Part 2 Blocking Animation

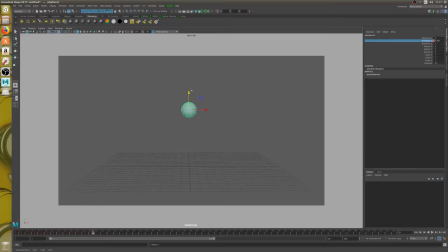2, drop down, 2, a bit more as it speeds up again, and then hits the ground again. There we are. I'll leave it at that for now. I could keep on bouncing this all the way to the end, but that's not going to be very fun to watch.
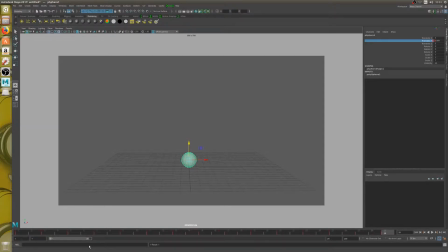Right, so I'm going to take my timeline to 29 so that it's done. Well, I won't actually. I'll leave a bit of space so it can end. Let me just watch what I've done so far, see how my first attempt went. Okay, fair enough. You can see it's not perfect. There's definite improvements that we can put in there.
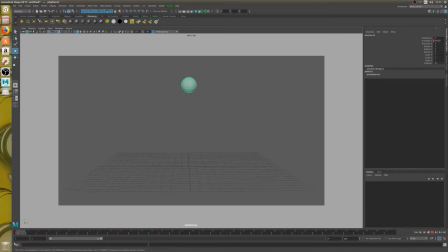Right, so we've put down all of those initial keyframes. Now it's time to go into the graph editor and actually have a look at what we've done visually. See what the visual representation of it is. There we are. And if I can,
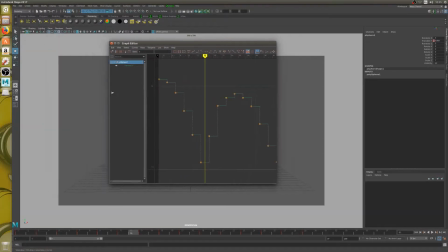I'm going to make it so that we can look at the graph editor and the ball.
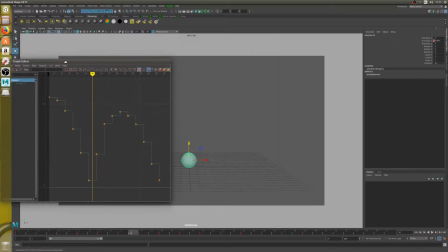Put the graph editor there. And move the ball using this camera tool here, the 2D pan camera tool, which just enables me to shift this around.
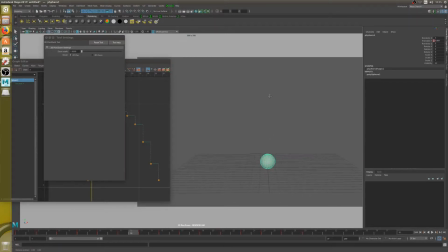It's very much a UI thing, I'm not actually moving the camera in Maya.
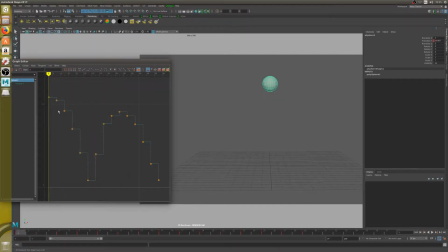Okay, right, so let's have a look. So our stepped frames, this is why they're here basically, so that we can visually see what we're doing. And do you know something? That's not a bad job. That's a slow in there.
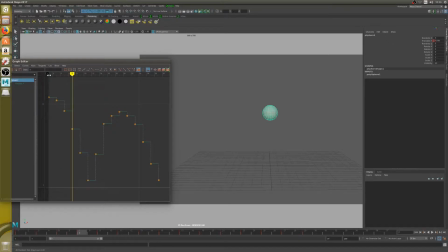It speeds up again, speeds up again, and then hits the floor. And what we're looking at is these dotted lines, not the straight ones. The straight ones are the timing, the dotted lines are the spacing. So that's that.
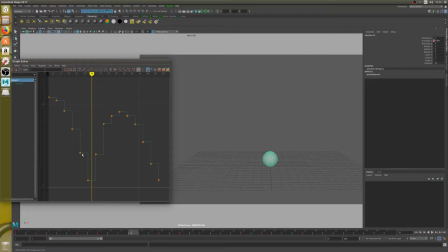That's a little bit more, that's a little bit more again. And that's what we're looking for really, is a gradual increase until we get to full speed. And it's important to me that this one here on the ball bounce, this one here is the longest, because it's literally hit its velocity speed before it's then hit the ground.
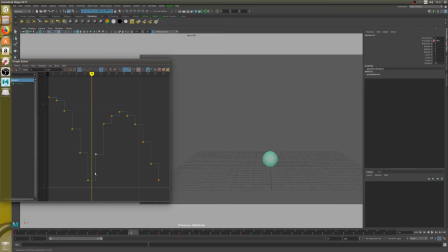You can see on this side where it's bounced back up again, and this is a mistake. So you can see it bounced up with this much energy. It landed here and it bounced up to there, and you can see that the spacing there is not as big as the spacing here.
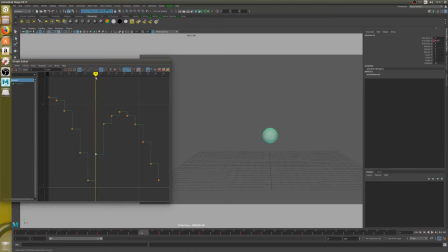So it's almost as if somewhere between these two frames it got an extra boost, like there was a gust of wind that blew it up, or it had a rocket pack on that took it up higher, which obviously isn't the case. Gravity slows things down, it doesn't speed things up. So that tells me that I either need to pull that down or pull that up.
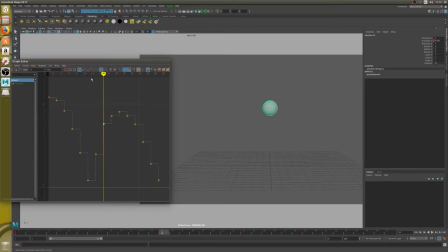Now I wouldn't pull this one up, because if I pull that up any more than it is, then it's bounced back from the ground harder than it hit the ground. You can see the spacing from here to the ground is one thing, and then the spacing from there up to here is higher.
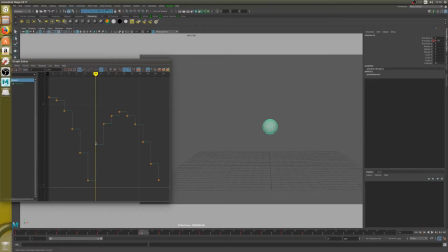So again, it's as if it's had some kind of thrust, which you just wouldn't get in the real world. It might if it was a trampoline or something, but because it's just the ground, it really can't be any higher than than the last two frames before it hit the ground.
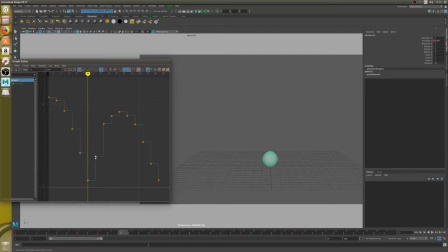So I'll keep that below this. And then this spacing here is a problem, so I'm going to bring that down. So long as it's less than this, then we're in a good place. Brilliant.
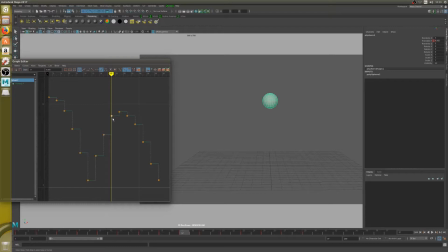Okay. And then this one, it disperses, I have to admit, it does run out of energy real quick. That's okay. Goes up to there, right. It slows in here. Speeds up there. Speeds up there.
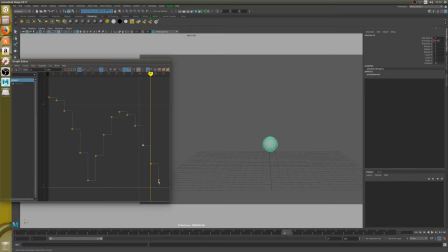Right, so we've got a bit of a problem here as well with the time it's taking. I think I'll have to take that up there a bit more. Take that up there a bit more. Take that up to about there. Because again, I want this one to be the fastest.
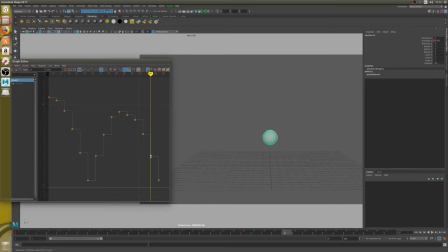Can't be faster than these though, because that'll start to look a bit odd. Let's just put it about there. Okay, brill. Let me play that back, see how that looks. Yeah, fair enough.
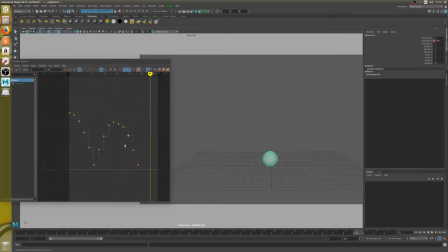It's bouncing really high. It's bouncing really high. The reason I'm doing all this is just so you can see how I would think about a scene and how I'd work through. And it really is a guessing game. It's very much trial and error, just trying to use your judgment to get the animation right.
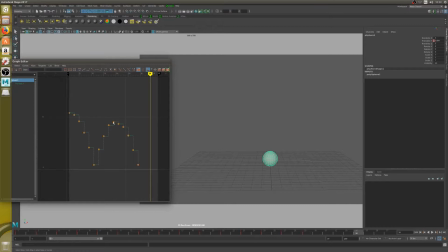This brings us to our first change. Now I don't think that from this frame here to this frame here, the energy hasn't really been decreased enough.
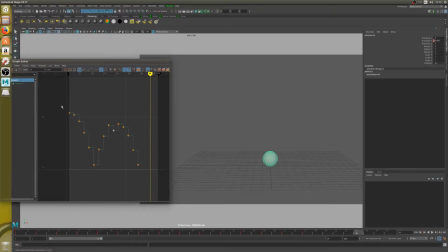Really, I should have had that about there, because gravity would have stopped that top point. It probably would have, the ball would have only managed to bounce to about there.
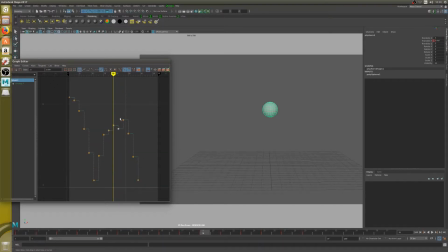And I can either go through and move everything down one by one and, lose all my spacing and have to do it all again. Or I can use the scale tool in the graph editor to bring it all down at once. So I know roughly where I want that to go. I'm going to highlight these here.
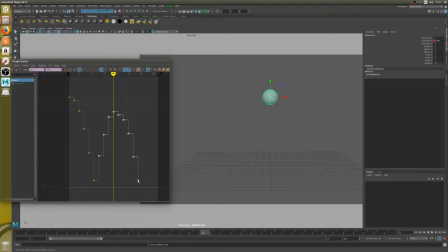I'm going to hit the R key, and then I'm going to hold down Shift and middle click and drag. And you can see I'm able to scale the whole thing at once like this. And I keep all the relativity from one frame to the next. So yeah, I want it to be about there, I think.
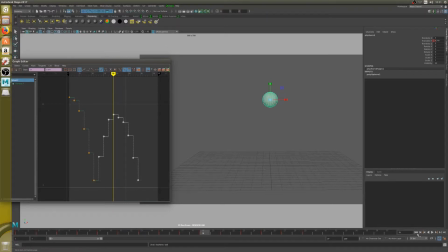That's my rough guess. Because it wouldn't manage to bounce back up as high as it was. Yeah, I prefer that. I don't know what kind of ball this is. I'm guessing some kind of basketball maybe. Right, so let's put in all the other frames. I'm going to do this step by step.
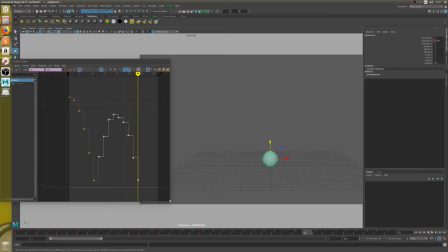Right, and you can watch the graph editor so you can see things appear as they go along. Bounce back up again. It's not a bad idea to have the graph editor open while you put frames like this in, because you are able to see roughly what you're doing.
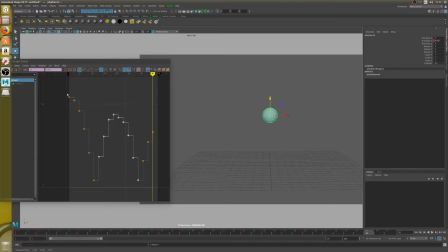About there. I'm getting to that point again now in the graph editor where I want to make sure that things are running out of energy at an even pace. So I've already hit the peak here of how high I'd want to go. But I've done 1, 2, 3, 4, 5, 6, 7, 8 here.
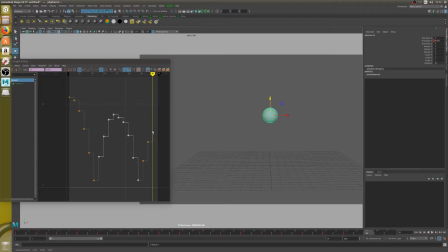So really I want to do 1, 2, 3, 4, 5, 6. So I do need that one last one in there to make it a clean even 8. That is a mistake, but I'm doing that on purpose again just so we can fix it later for the sake of the tutorial. Right, another 2 along,
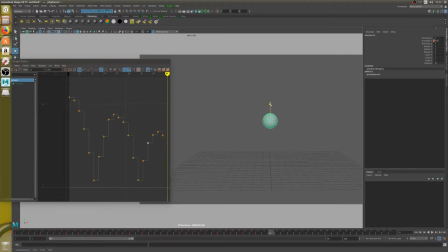nudge it down, another 2 along, take it down again, probably too far there. I can either be looking at 2 things here. I can either be looking at the graph editor to see what's happening over here, or I can be looking at the ball.
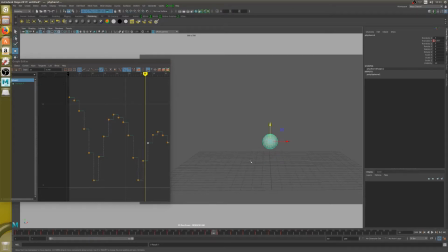I should be looking at the ball really, it's probably a better way of doing it. Right, so there, slow out, slow out. That was a big one. Okay, let's just do it there. Do it again. And probably hit the floor there.
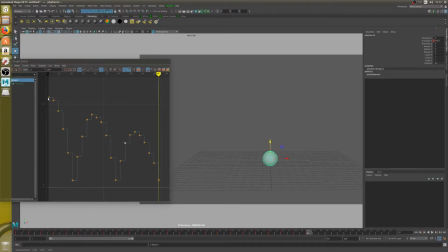Dump. I think that was 8. What I'm doing at the moment is I seem to be doing, I've done 10 down there. I've done 1, 2, 3, 4, 5, 6, 7, 8. I've done 8 back up there. 1, 2, 3, 4, 5, 6, 7, 8, 9, 10. I've done 10 down there.
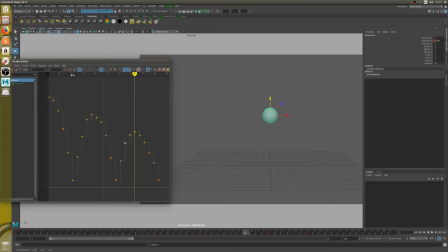1, 2, 3, 4, 5, 6, 7, 8. I've done 8 back up, and then 1, 2, 3, 4, 5, 6, 7, 8, 9, 10. I've done 10 back down. So my timing is all over the place. So we will go back and fix all that once I've actually gotten to the end of my ball bounce.
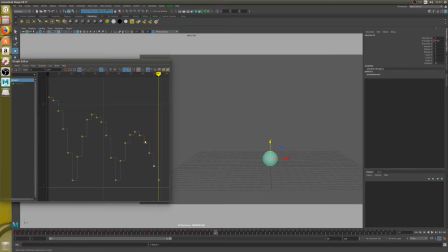So as far as my spacing is concerned here, relatively even, not brilliant between these two. Probably raise that up a bit there, raise that up a bit there, let it speed up properly because I want this last one to be this spacing here needs to be the largest spacing.
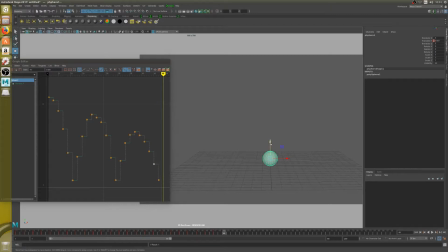Dump. Okay, great. Bounce back up again. I don't know how long this ball is going to continue to bounce for.